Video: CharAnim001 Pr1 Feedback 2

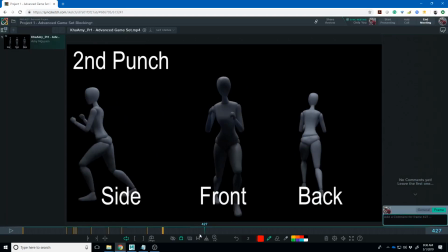7:57 of the same here I'm gonna step back a few frames just
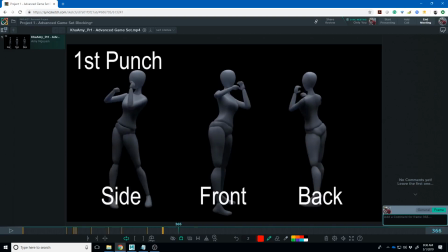8:07 frame by framing to them okay there we go second punch so I think as she's coming through here I would pull this shoulder back this way so she
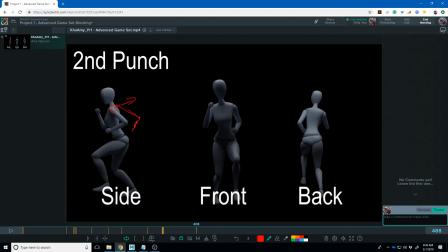8:24 her arm is way back here maybe even tuck it in more maybe maybe a little more like this and then as she comes in you're still gonna be like like if you look at her arms in comparison I
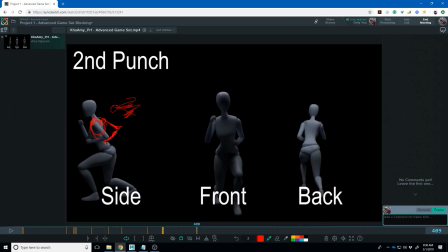8:41 think you're still gonna be way back here and that way you can get bigger spacing as she goes up to here so from there so there you'd still kind of over there from there you'd still kind of keep it
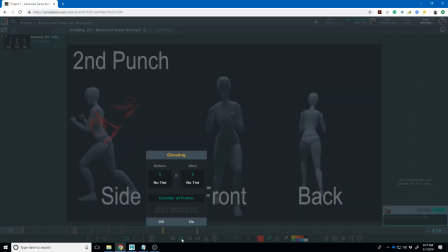8:59 back just a little bit and
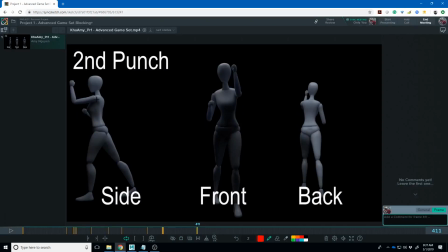9:04 that way you get the bigger more intense up push the clavicles and all these like your clavicle should should be part of what's driving that and like I think she would get more of a twist in her upper torso she's moving forward that would drag this shoulder
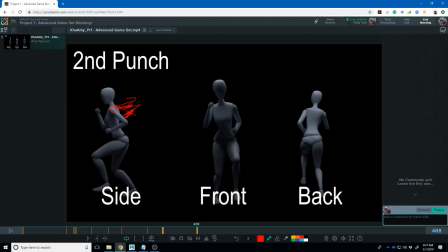9:22 behind that way she can flip it forward to get more impact at the end of course once you get to animating this leg is going to come out and like make contact
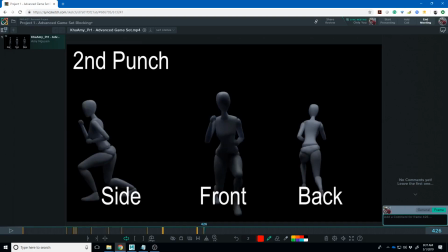9:37 first and then sink into that pose just to kind of catch her as she goes up
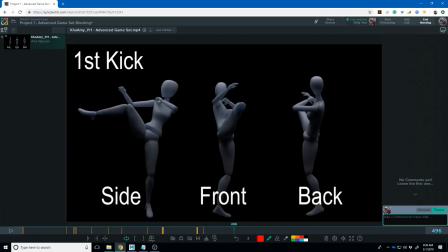9:44 second punch first kick that's much better so again I think you can increase the spacing on those three poses right
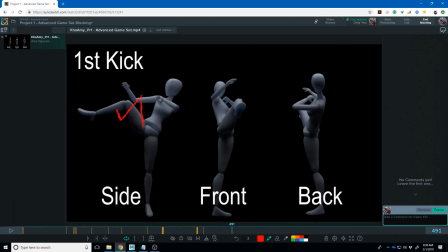9:57 there probably just by pulling her knee up a little I can exaggerate that a little bit more and then they're like anything you can do to make the spacing of that last one like much straighter
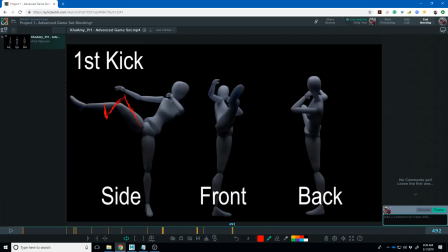10:15 and so if you if you see that now it's got more impact on that right and then once you get to that I think you need to really kind of lean her back just a touch more on the just a little bit just her head down
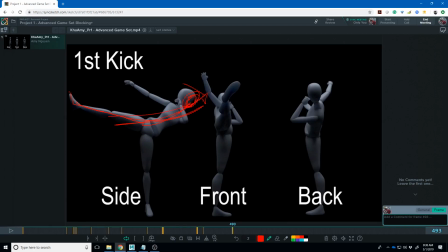10:29 back this way just to get this really clean line of action through here um i
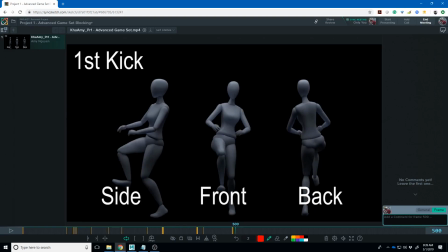10:45 think there's some interesting stuff going on with the weight here because i think her foot needs to get down a little bit earlier to sort of catch her before and then that foot has to be on the ground before her hips sort of start coming back up so you see how her hips
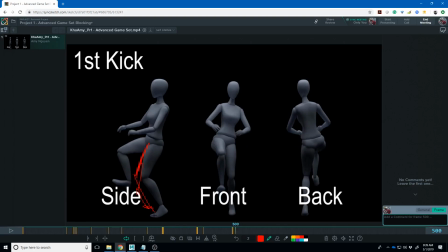11:00 slowly start coming back up there that means all of that is having to happen from this tiptoe that's pushing up and so if you get both feet down there a little earlier just maybe like a frame or two and then push the hips up it will feel like that hip raise is happening
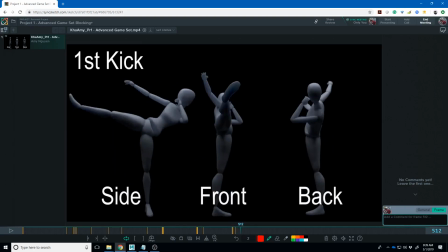11:17 from that force that she's pushing against the ground. So this is you're going straight in to this kick here.
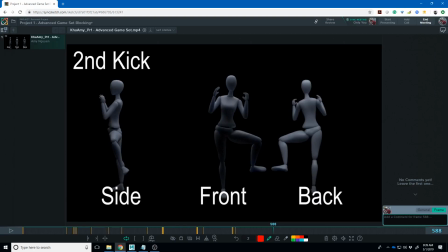11:35 This one I think needs a little bit more work especially if you look here in this pose like she's she's going to be pulling this leg behind her but I think that like you really need to sort of work on the line of action here a little bit more because really this is
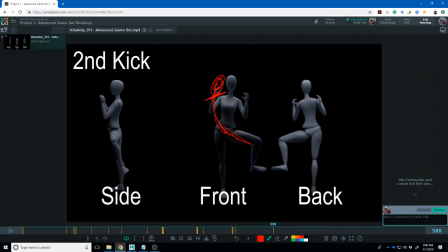11:50 doing the same thing that the punch was doing the uppercut was doing earlier is that she's using the torque of her hips right so she'll probably um her her spine would twist forward to get like that
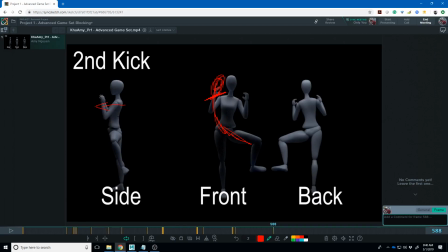12:06 tension in her chest with and to get that tension in her spine so she could flip her leg around and use that that torque of her torso to get more impact on this kick and so right now i think the line of action isn't really showing that flow very
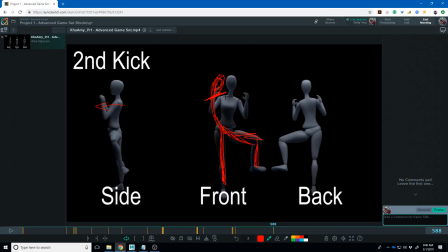12:21 well um of that maybe something like this right um and i don't think you're getting a lot of twist in this torso around this way so i think that's gonna help and then this impact
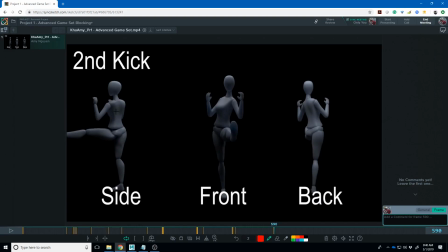12:37 feels it feels kind of weak because of the like because of this like this is her line of action I think it really needs to be more like this on the impact I can get her back there or
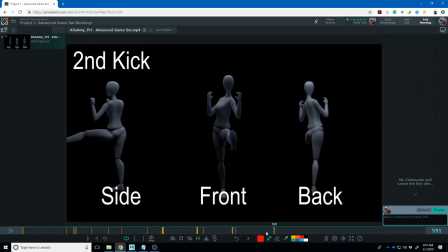12:52 gone past that maybe it's she's still leaning forward it's just she's got a lot of curve in her spine to do that right I don't know there's something in that I bet just a very uncomfortable looking line of action okay
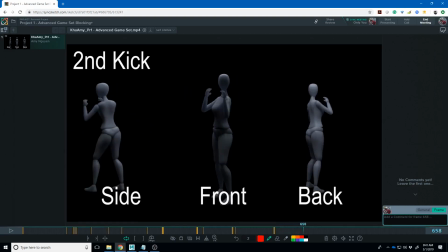13:15 same kick again crouch um i think we talked about the crouch a little bit i like i like this much better um i think when she walks like i would consider think about this from the from the
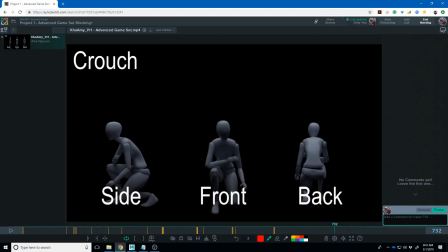13:35 crouch idle right ideally to walk like this you wouldn't like it would be really hard to get this foot all the way out here in front of you right um but it's not that hard to get this foot to go up to
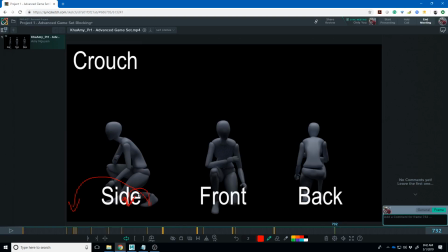13:48 like here right and so your walk could be this foot takes a small step forward to there and then this foot takes a small step forward to there right and so it's a little bit of a different cycle and then
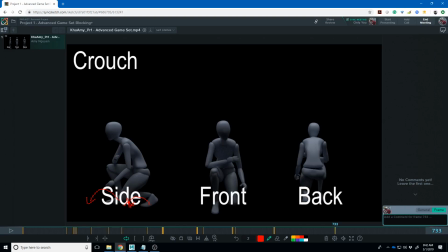14:05 you end up back in this pose again right um so it's kind of like um hopefully that makes sense that your feet this foot always stays behind and this foot always stays in front
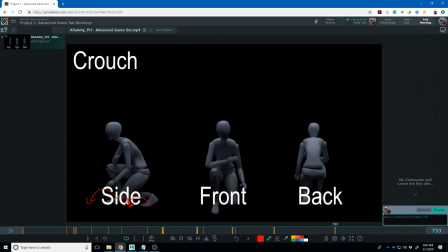14:18 um but i think you could do something like that it's going to feel a little bit more like a shuffle forward but i think that that's going to function a little bit better you probably also turn her just a little bit to the side and make that a little easier to to maintain because
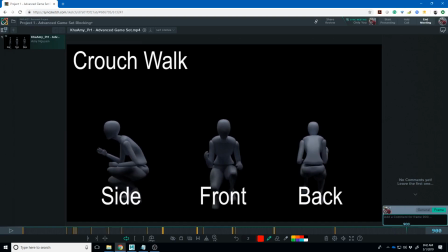14:35 right now as you see this like that step forward she's having to take like that just feels difficult to be able to do that she would have to really shift her weight from side to side a lot and I'm not saying not to do it that way but like that just seems like not the way
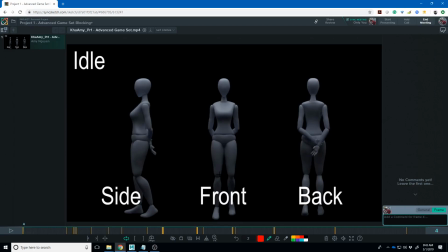14:50 you would do it so I mean this may be one of those things that you just need a bit of extra reference to see like different ways people
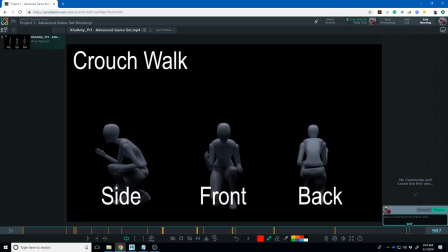14:57 would would sneak around crouched like that so cool um there's a lot of work in here keep up the good work and I'm glad to see it functioning in the engine as well and so awesome let's see use next so Tanner is next